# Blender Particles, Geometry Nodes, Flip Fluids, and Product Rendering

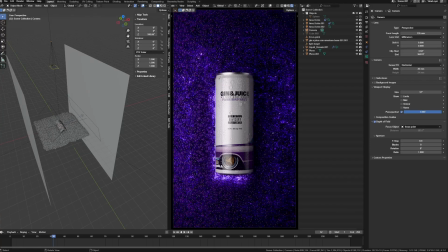0s
Hey y'all, thanks for coming back. Have another video here for you all, and we're gonna go through another gin and juice can with another flavor. And um, I had some time to create a texture and take some photos of another flavor.
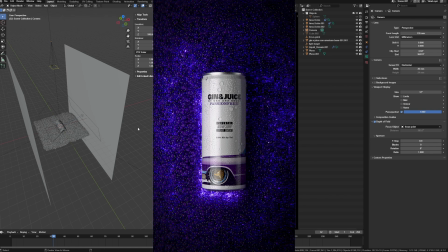20s
So I'm gonna walk you guys through. I'm gonna flash up the final image so that you guys can see that also. So this is the final image. Um, I'm not gonna use the software in this video, but to do the finalization of the image, I actually ran it through uh, Camera Raw.
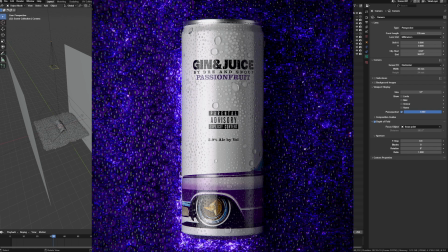39s
You can find it in Adobe Bridge or through Photoshop, where you can do some final adjustments to your image. I rendered it out as a TIFF 16-bit and then process it in Adobe Camera Raw.
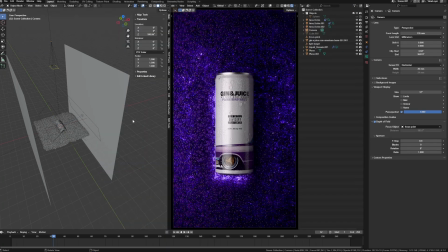53s
So, okay, so going back to the 3D,
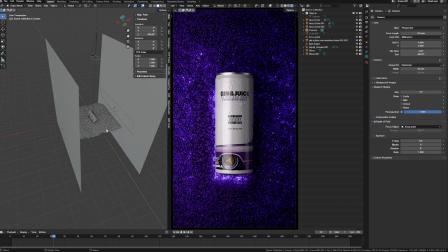58s
this is the scene, this is the stage that I set up for the shot.
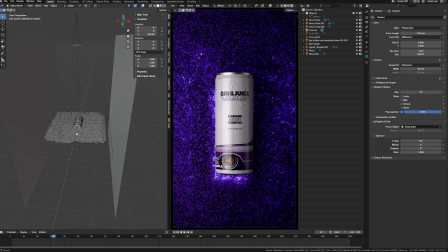62s
So I'm gonna make this video as just a walkthrough, um,
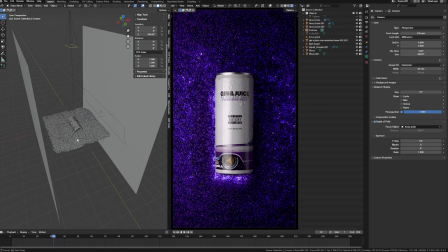68s
because there's another portion that I really want to go into depth about when it comes to this particle system that I made. As you can see right here, this is actually geometry nodes, and I've walked you all through the process of doing this in the past.
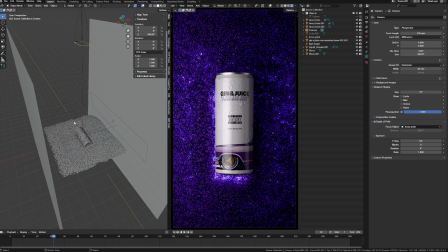85s
But I have a different method also that I've learned to deal with particles and how to produce them in a different fashion.
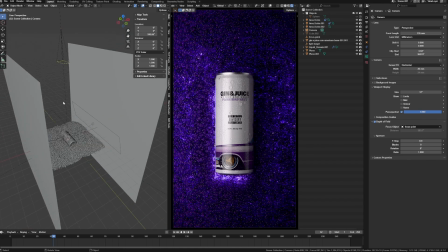92s
So I'm gonna make a more in-depth video about that in another time. So anyway, okay, so let's talk about this shot real quick.
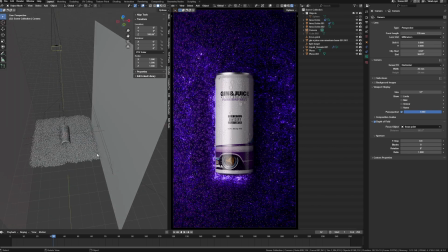102s
So I've been doing some experimenting with particles and just doing
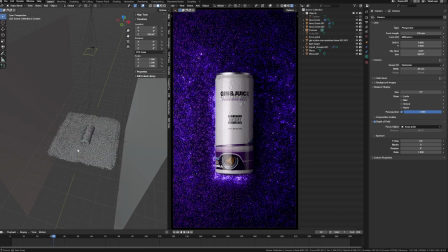108s
exercises, kind of like still lifes for product shots, and then I also play with particles a lot.
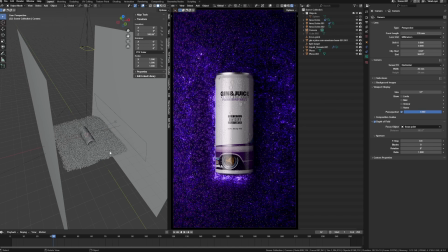113s
And so I just wanted to take the both and put them together and start using some particles in my shots and seeing how I can incorporate particles. So just real quick, let's go over the lighting and then I'll kind of just give an overview on the particles.
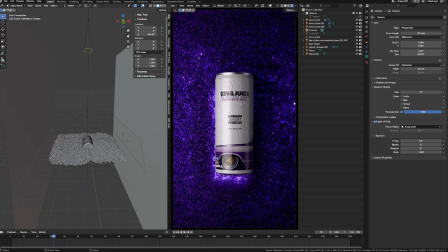130s
So the shot itself has two lights. I'll turn them on and off, actually three lights.
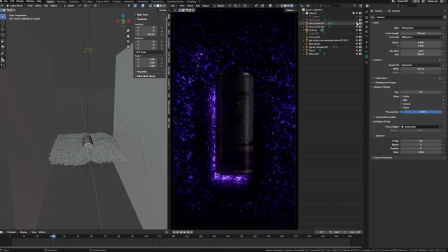137s
So we actually have three lights in the scene. As the background is the particle system that's been converted to geometry nodes. I'm using a alembic mesh,
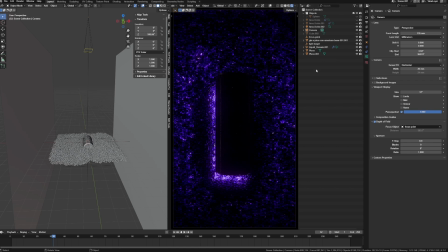151s
and the material itself for these particles is a has transmission to it. So it's a purple color to relate to the passion fruit color, and then the transmission is turned all the way up,
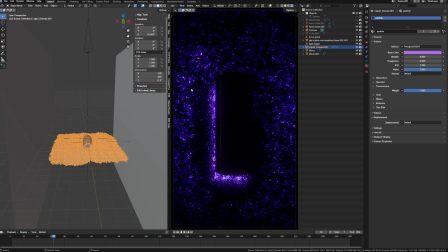166s
and then there's just no roughness at all because there's just so many of them, and that light will bounce all through it. So I didn't have to add any roughness so that I could see the color better. And so what I did was I added a light below this whole particle system,
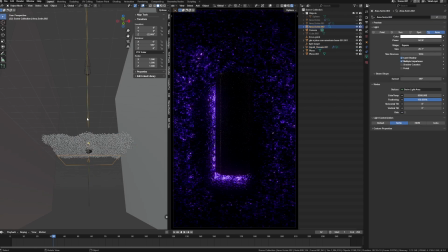182s
and that light's being pushed through and being refracted through these particles. So it's giving this really nice look through the particles, this glow look.
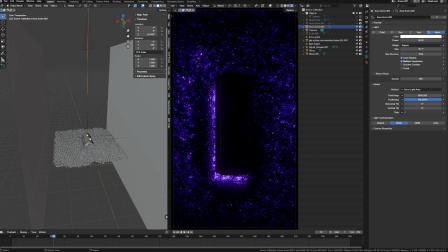195s
I thought of this method just via scrolling through Instagram and seeing how photographers shoot a lot of different shots of things. And I saw this one photographer where they would stack up glass and they would put different layers of things, and then they would put a light behind to shoot through.
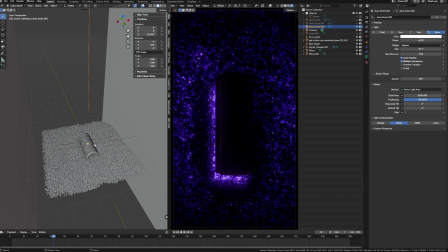214s
And so they're shooting through the layers of glass and then lights pushing up through the translucent objects. And so it's kind of like the video I did with the shades when dealing with transparent materials.
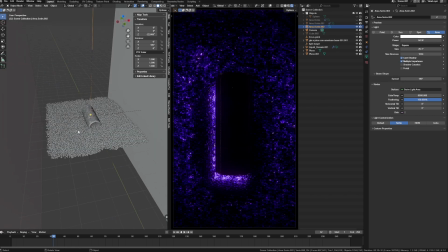228s
Sometimes it's better to put the light source actually in the shot behind, directly in front of the camera. And so you're pushing light through the surface so that you can actually see the translucency or transparency of the surface. So that's the same approach here.
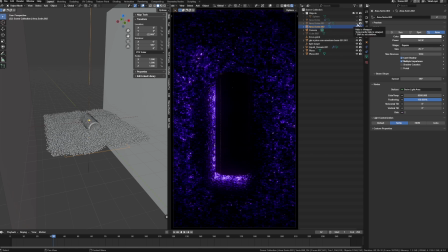245s
Okay, so now another light, let's move on, is let's come back to that light. Well, this is just a kicker light for the right side of the can. So that's the reason for this light.
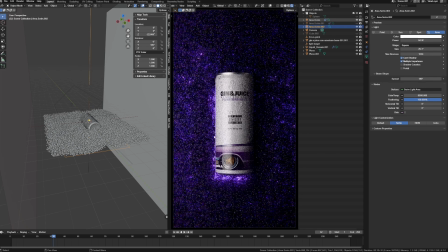259s
So if I turn this light back off and we turn on the key light, I was just having a little bit too much shadow on this right side. And so I just wanted to add a kicker light. So this is my key light. This is what I started with. It's a long light, as you can see here. It's casting a long light,
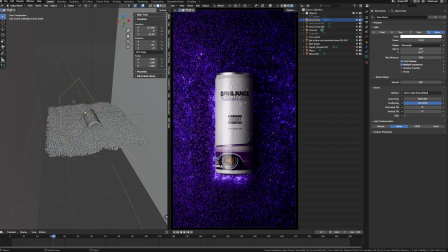278s
and that's because I wanted to make sure that this reflection comes all the way from the top to the bottom of the object. So that's the reasoning. And then I also wanted to ensure that I get highlights on all of these particles. So as you can see a speck highlight going across these particles.
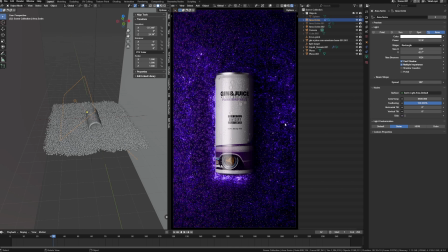297s
And then, of course, you got shadow casting, and we can see the glow of the surface from the light coming behind. And then lastly, I added a kicker light just to give this side of the can some illumination.
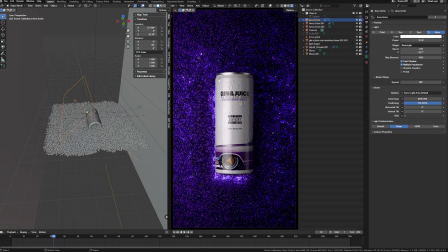311s
And it just helps to display the shape of the can more too, which I like. So that's the shot for this. And then, so let's get into some other details such as the lighting. I mean, not the lighting, the objects.
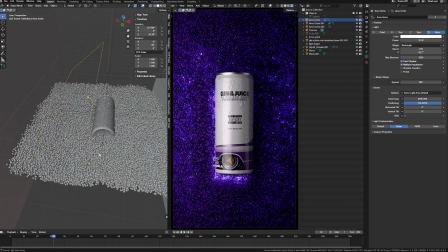330s
So let's talk about the set itself. So again, this is the particles. I'm going to talk about the can. I'm going to turn off these particles for now because the scene is very slow.
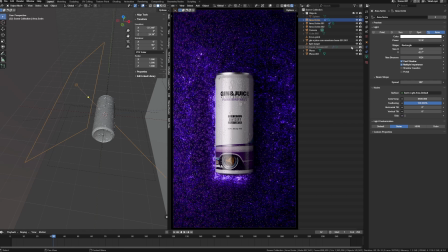341s
So let's turn off the particles for now.
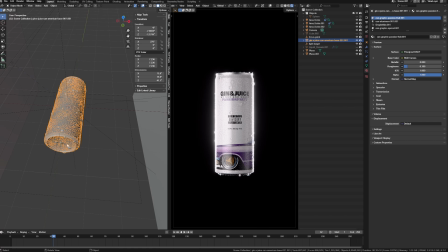343s
So the can itself, the way I set up this can, it's actually, I'm using another Blender add-on. It's for droplets. And basically this add-on just makes it so that you can create droplets fairly fast, right?
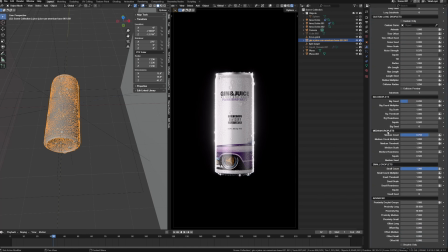362s
And it comes on as a modifier, and you get all these different options to create droplets. You can even animate the droplets too. I haven't gotten to that point where I know how to do that, but it's very fast, and I love this add-on.
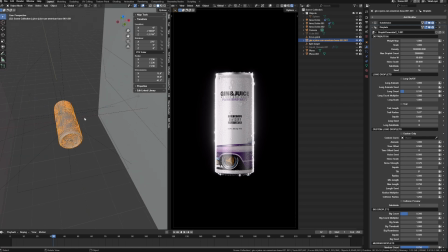379s
This was actually one of the first add-ons I bought to work with droplets on cans.
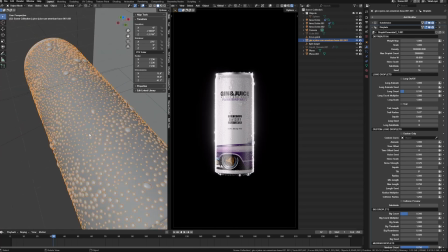384s
So I love this add-on. So there's actually a lot of droplets, and it's pretty heavy, but
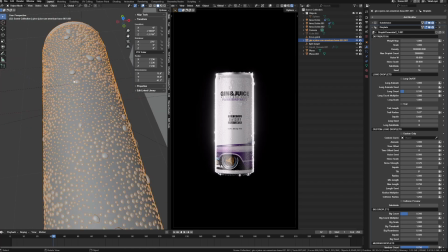392s
droplets, there can be a lot, and you get the option of big ones, medium and small ones.
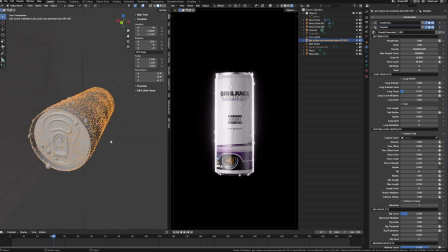398s
So that's the can. The can itself, the model's fairly simple.
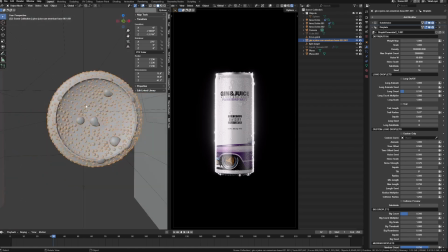404s
It was pieced together just with two parts.
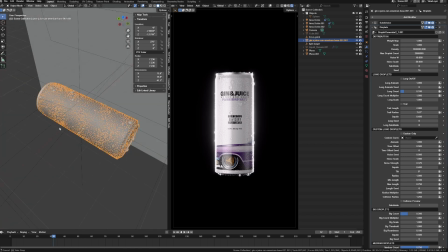407s
So I found the top part of a can somewhere, and then the bottom part I modeled out myself,
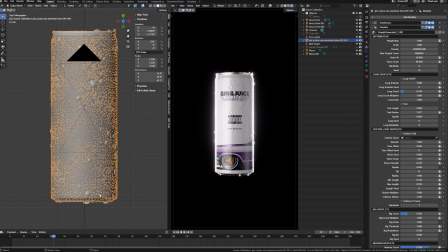415s
which is, going from here to the base and underneath. That's all modeled by myself.
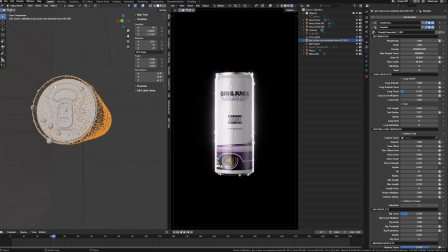421s
But the top, I had an existing model of this portion, and I just snagged that to reuse.
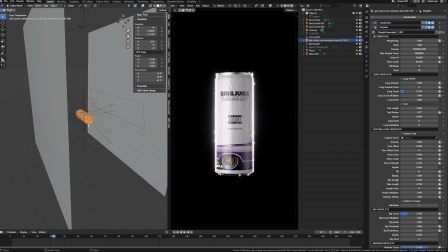427s
So again, I'm at a point in my long journey of 3D where I try not to model a lot these days.
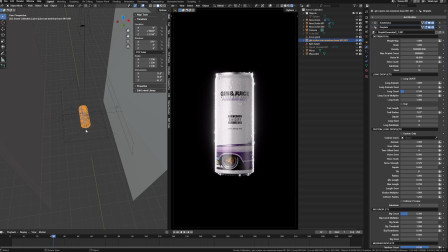435s
There's so many models out there that you can find for free or pay a little bit of money,
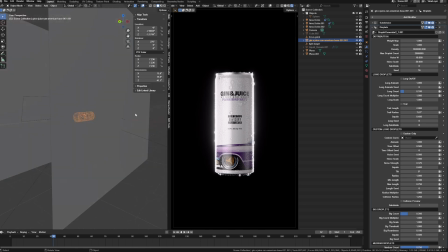441s
and you can piecemeal things together instead of trying to be this expert modeler, and model things all the way out.
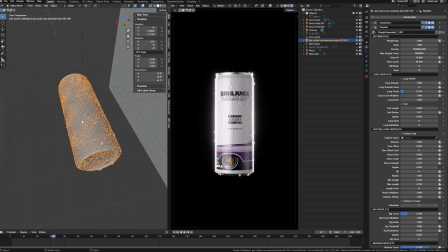449s
I don't believe in that concept unless you want to be a modeler at the end of the day and that's all you want to do.
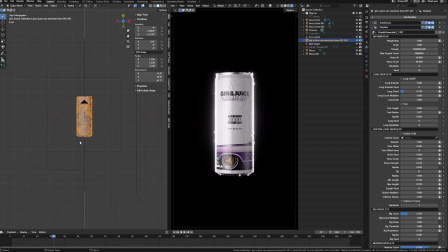456s
Then I get that. But my goal is to build shots.
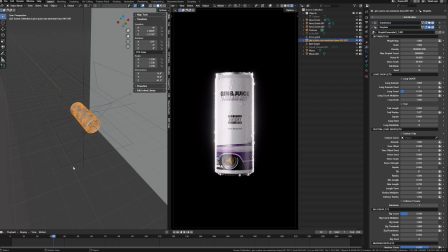462s
That's what I like doing. I like doing look development, building shots, and doing that part of production. So let's look at, okay, so,
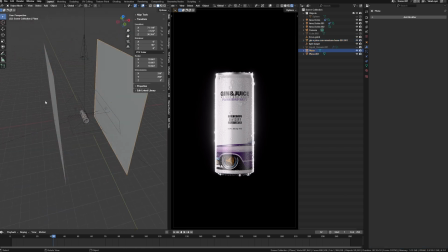475s
and then one more thing I wanted to point out, as you guys can see here, these two surfaces, these are just bounce cards.